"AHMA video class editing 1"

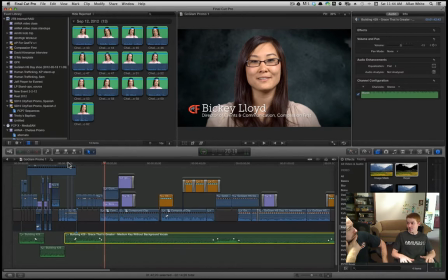28:46 When it gets quieter, it's kind of, you hear the underlying tone of, this is the solution, this is what we're doing, and this is what you can do too. Cool. So that's what I like awesome. about that song. That's cool. Yeah, and you didn't even watch the whole thing. So good job, Chris.
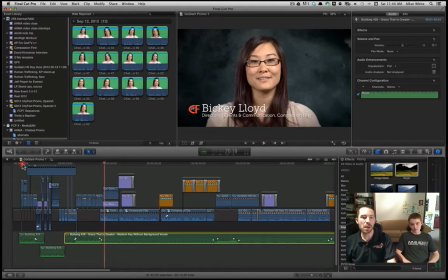29:01 So you see, what I'm doing is I'm doing some establishing. So like I found these.
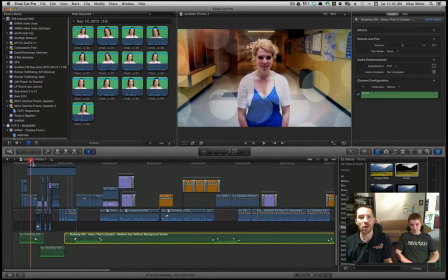29:07 The photographer did this cool thing. He just shot all these girls standing in the hall, saying their name, and then saying "Go Glam."
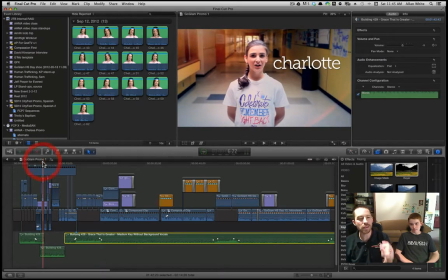29:14 They each did that. So I decided when I heard that that music, this.
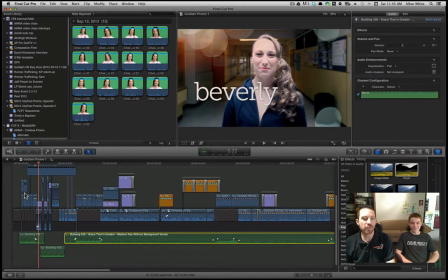29:21 Boom. So it's got a quick beat to it, and it's just that fun, bright feeling. So to me, it suggested, hey, let's take this and make some quick cuts and kind of go MTV style, and just do something really, really quick.
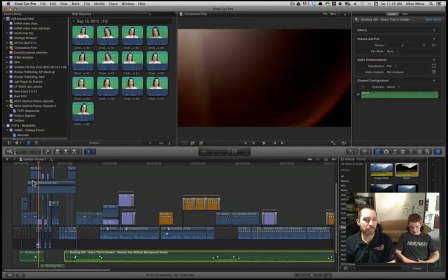29:36 And then I also added a lot of lighting effects. So like you see this here, this is just kind of a, you can get a lot of these online if you look for flares and glows, or bokeh, B-O-K-E-H. I always misspell it and spell bokeh, like or whatever.
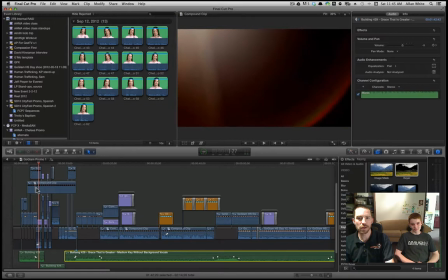29:54 But so you see here, here's a glitter thing that's laying over that, and then here's another one, and then you can see the girls themselves.
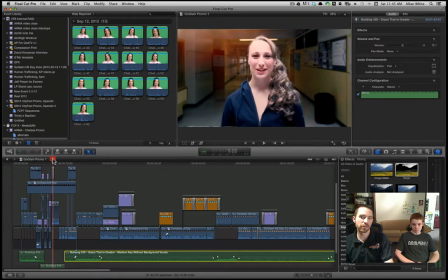30:00 So the effect overall is you get these nice sparkly things. And again, let's face it, this is a girly video, you know, like we're men, you know,
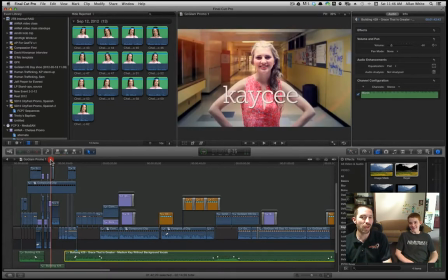30:09 we like cool stuff, but at the same time, this is important too. What does the story need, and what does the audience need? What it like, and as an editor, as a filmmaker, or a designer, a communicator, you need to be able to go and put yourself in those shoes.
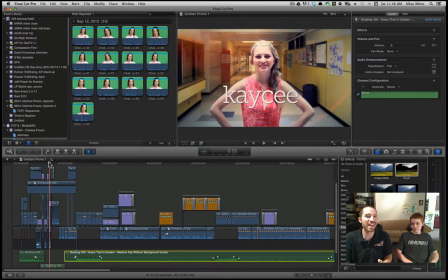30:26 Like, I'm not a girl, but I have daughters, and I understand. Trust me, I've had to play Barbies, you know, with my little girls. But you know, you kind of gotta inhabit that, and there's nothing.
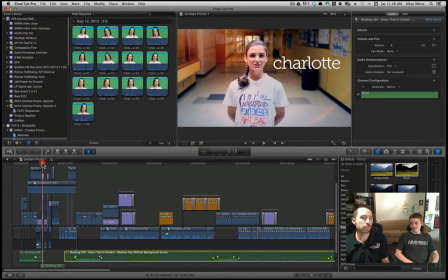30:38 You need to be flexible, and you need to put yourself in your audience's shoes, and when you're learning about your subject and things like that.
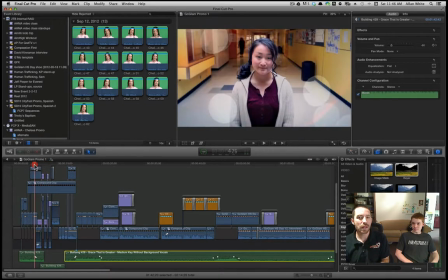30:44 So I was able to do that for this piece, and it was fun. Now you also see how I threw some typography in there.
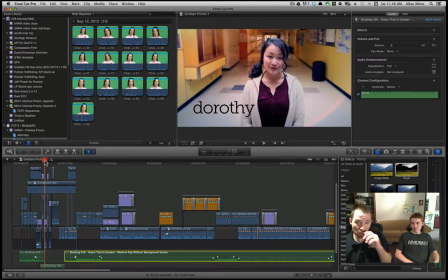30:49 Now all your editing tools are going to have some what we call titling abilities. So I chose this font.
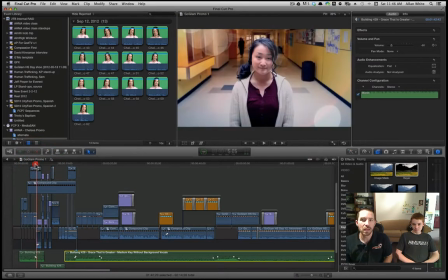30:55 This font it looks like Cecilia to me. You can get a lot of great free fonts online. I definitely encourage you to do that. Just Google free fonts and you'll find some. If you go to Google Web Fonts, they have a ton of fonts now that are designed for online, for actually people who build websites like me, but you can actually download them and use them.
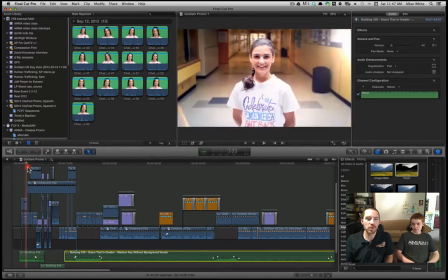31:14 So there's some great free font repositories out there. But I chose this one because it's easy to read.
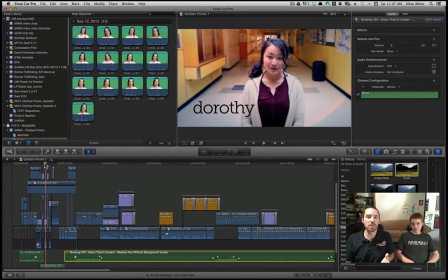31:22 It's kind of, I wouldn't say feminine, but it's kind of classy. And I like it, and I use it a lot. I see it in a lot of magazines, like Real Simple. That's kind of where I was inspired by that, and I figured, hey, they know women.
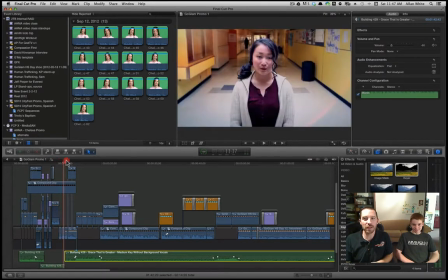31:34 You know, it's like the Lifetime TV channel. So anyway, I threw some lighting effects in there, but what I did at the beginning was establish it, okay?
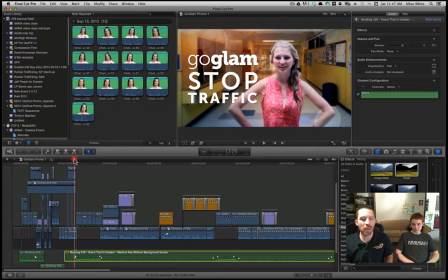31:41 And then you hear from them a little bit, and then we bring that audio up. And again, I want you to see this down here, where we brought that audio up to just take a breather.
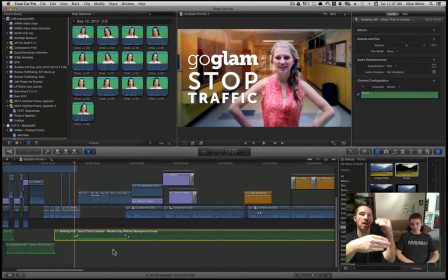31:51 Like if you just go talk, back to back, that's boring. You need to break it up. You need to let people think. And you'll remember the first week, those of you who were with us, the first week when we played the clip of the guy and his dog that was dying. Really sad, but those scenes where he's just riding his bike, just thinking,
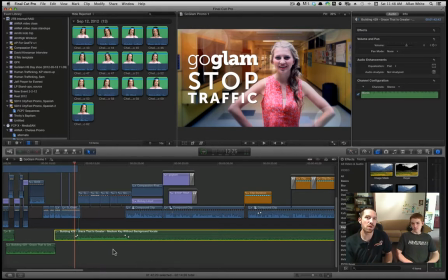32:11 like it gives you the chance to think, and you as a viewer, the chance to think and feel and just sort of be there, you know. And I think that's something that we need to be able to do as filmmakers.
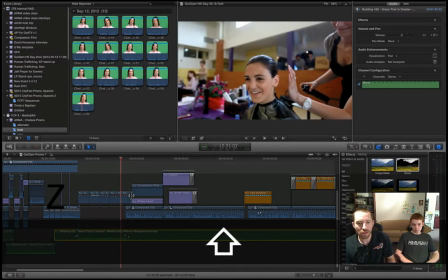32:25 Okay, so on to the next thing. So we got that. So again, there's going back to that structure where I've got talk.
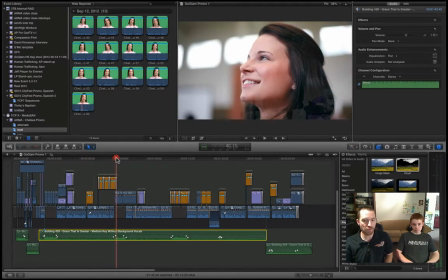32:33 I've got, hey, a little break. I want you to feel something. I'm bringing the music up. I'm adding a pause.
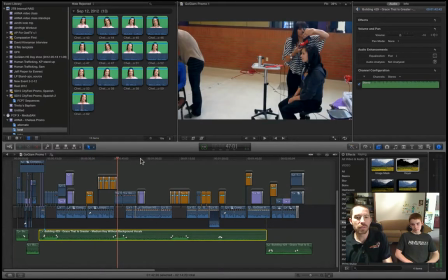32:38 I'm showing some other things. Okay, I'm getting outside there. Then again, some more talk. Some more music.
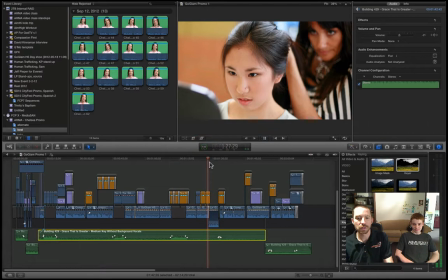32:44 Okay, and then some more. Here, we're going to hear from this person.
We just thought it was a great event, and it was one thing that we could definitely do.
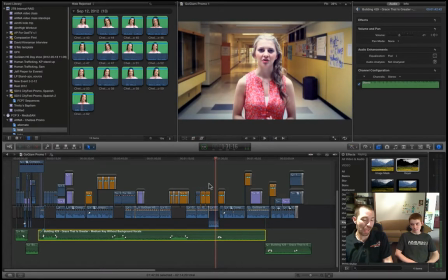32:51 Now the audio recorded was bad, and that was really hard to deal with.
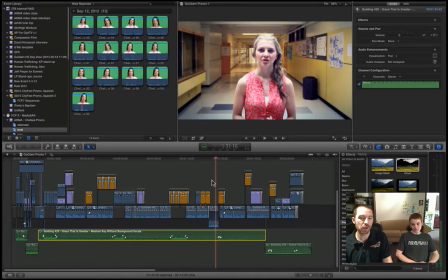32:54 I was able to clean it up a little bit. I've got some tools here. Audio plugins, there's all kinds. The Vegas suite is really nice because you can use what's called VST plugins on Windows. There's all kinds of ones. Some of those are very expensive, but basically there's some things where you can reduce the noise, you can pull out hum,
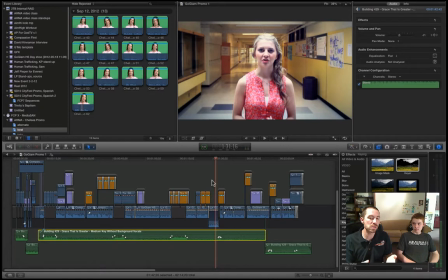33:11 you can increase the loudness of something, which is not volume, but it's actually like how clear you can hear it. You can filter it out. You can bring down the high end or the low end or whatever. You can do what we call EQing.
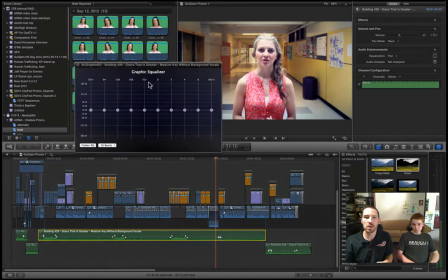33:22 Like if you see this, here's an EQ right here. I could bring up.
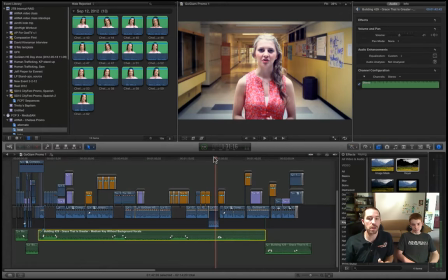33:27 You can experiment with it, and it's very handy. So there's a lot you can do with audio. And I learned this from my boss, who was a radio guy. But audio matters really for communicating, for overall. Like it matters more than the way things look. If you can't get things to sound right, then they're not. It's not going to be an effective piece.
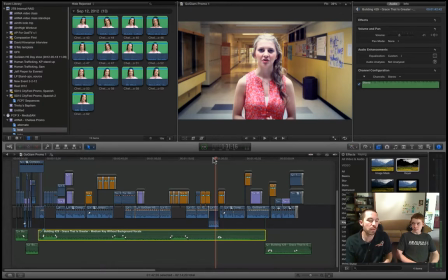33:46 And we'll get into audio recording techniques at some point. There's also, remember the Vimeo Film School. Go to that, and you'll also see some stuff on how to improve the quality of your audio, use microphones, things like that.
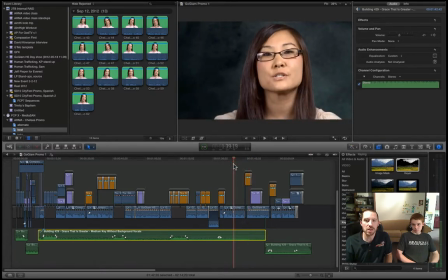34:00 Okay, so basically, hey, there's more talking, and you see how this is Bicky Lloyd, who did such a good job on camera. It's very impressive. I composited in a black, sort of a dark, it's actually like a coffee stain, but it's just a nice texture.
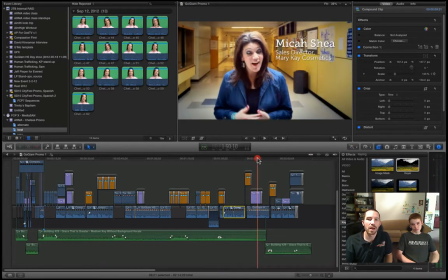34:15 I just needed something. And you'll see how I'm using photographs.
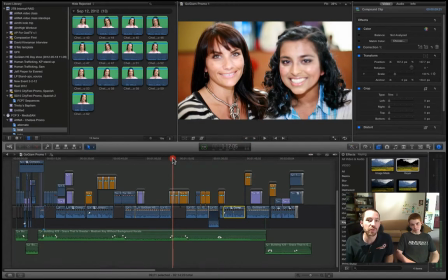34:19 I am a big fan of using photos instead of video in a lot of cases.
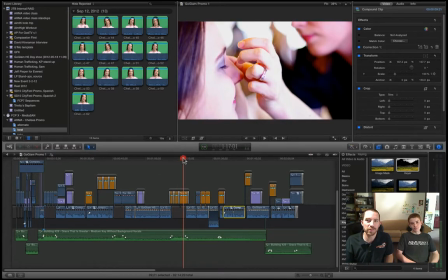34:24 I mean, look at that picture. Isn't that wonderful? It's just got a lot of character, and and it communicates a lot.
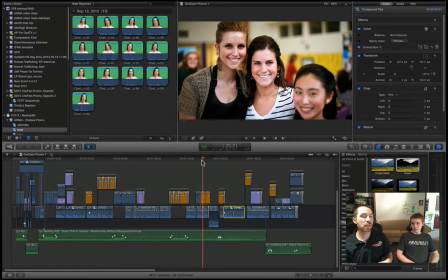34:31 Yeah, video could do that too, but you know what? Stills are great as filler. Like if you don't have good B-roll, use still images that, you know, because the cameras, they're really good. Look at the nice bokeh in the background there. You can see how blurry it is. It has all the characteristics of a really great photo.
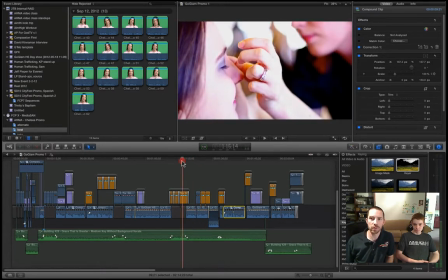34:48 Not that the other ones, and look at that one. I love those colors.
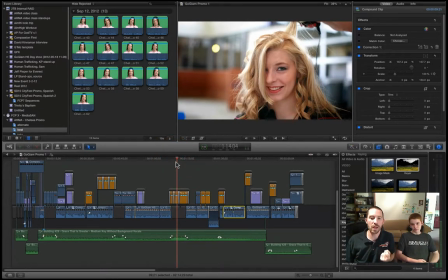34:51 It's kind of got some purples in it, but it also captures that moment that you're gonna get to dwell on for a minute. So I mix those in liberally here in this case.
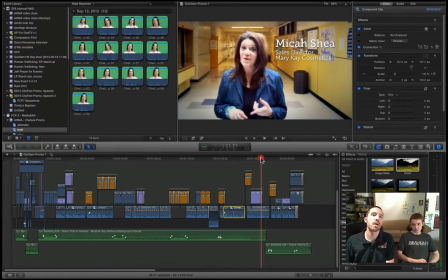34:58 Okay, so Vicky's telling her stuff. She's wrapping it up. Here's another sort of person that, you know, and I've been flexible with where I put the titles. I just kind of throw them around sometimes instead of all on the bottom, just trying to mix it up a little bit.
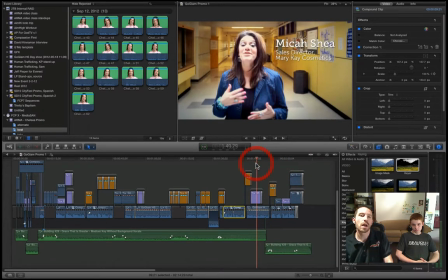35:11 And so here we're gonna watch this, and then we're gonna watch through the end. I try to finish strong, you know, just like you do in martial arts, finish strong. But at the same time, it's more like this is your last chance to influence this person,
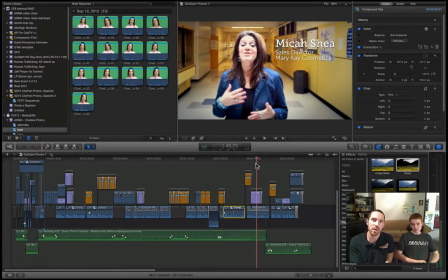35:27 or to get them to feel something, or to think about something, or to take action. I try to think that every piece of communication that I do, whether it's a print design or a website, or if it's a video or a photograph, a slideshow, whatever, all of those things,
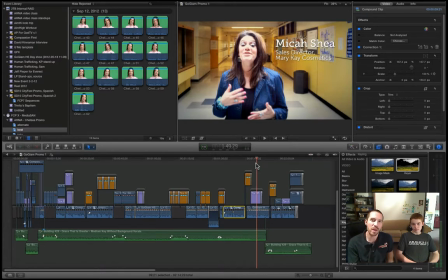35:44 you need to have a point. You know, you need to get them to do something. In this case, we're trying to get people to, well, actually, I don't know. Let's find out.
You've got to go glam. And if you are a makeup artist or a stylist, you've got to go glam. You can be a girl's greatest advocate.
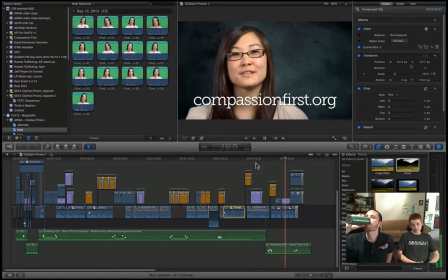36:01 Be a part of Go Glam Stop Traffic. For more information, visit compassionfirst.org or find us on Facebook at Go Glam Stop Traffic.
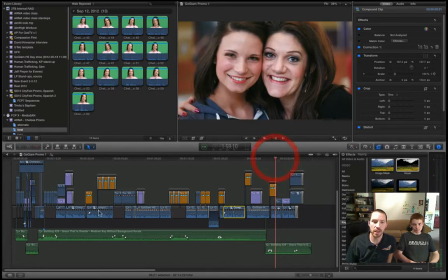36:13 All right, and my technique for music is I'll get the intro of a music piece.
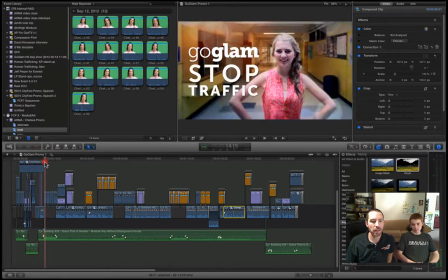36:20 I'll find a part that what we call traveling music, where you're just kind of,
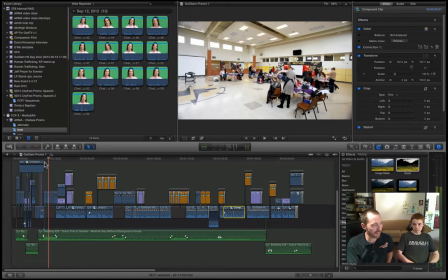36:27 you know, you're going from one place to the other. You're strolling, you're moseying, you know, you're just kind of moving around, and that's what I'll call it traveling music.
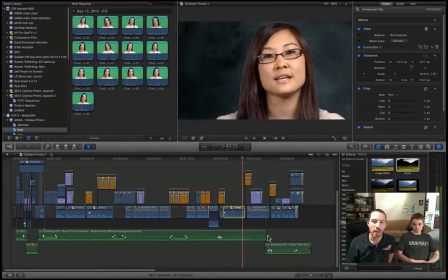36:36 But then for the end, I'll grab the end of the song and kind of blend it into wherever that is. Now you'll notice this song has no words. It's an instrumental piece, and I suggest you go to the Vimeo music store to find some of those. I found some really great stuff.
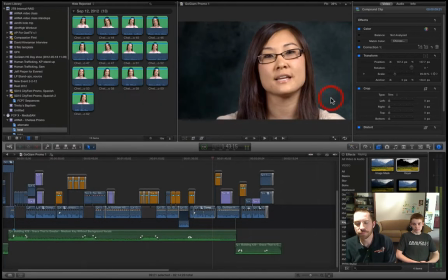36:55 Oops, not that one. I'm going to show you something really quick.
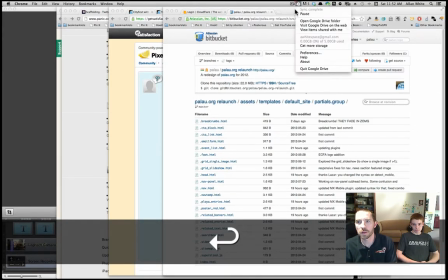37:00 And we're going to pause while I do that.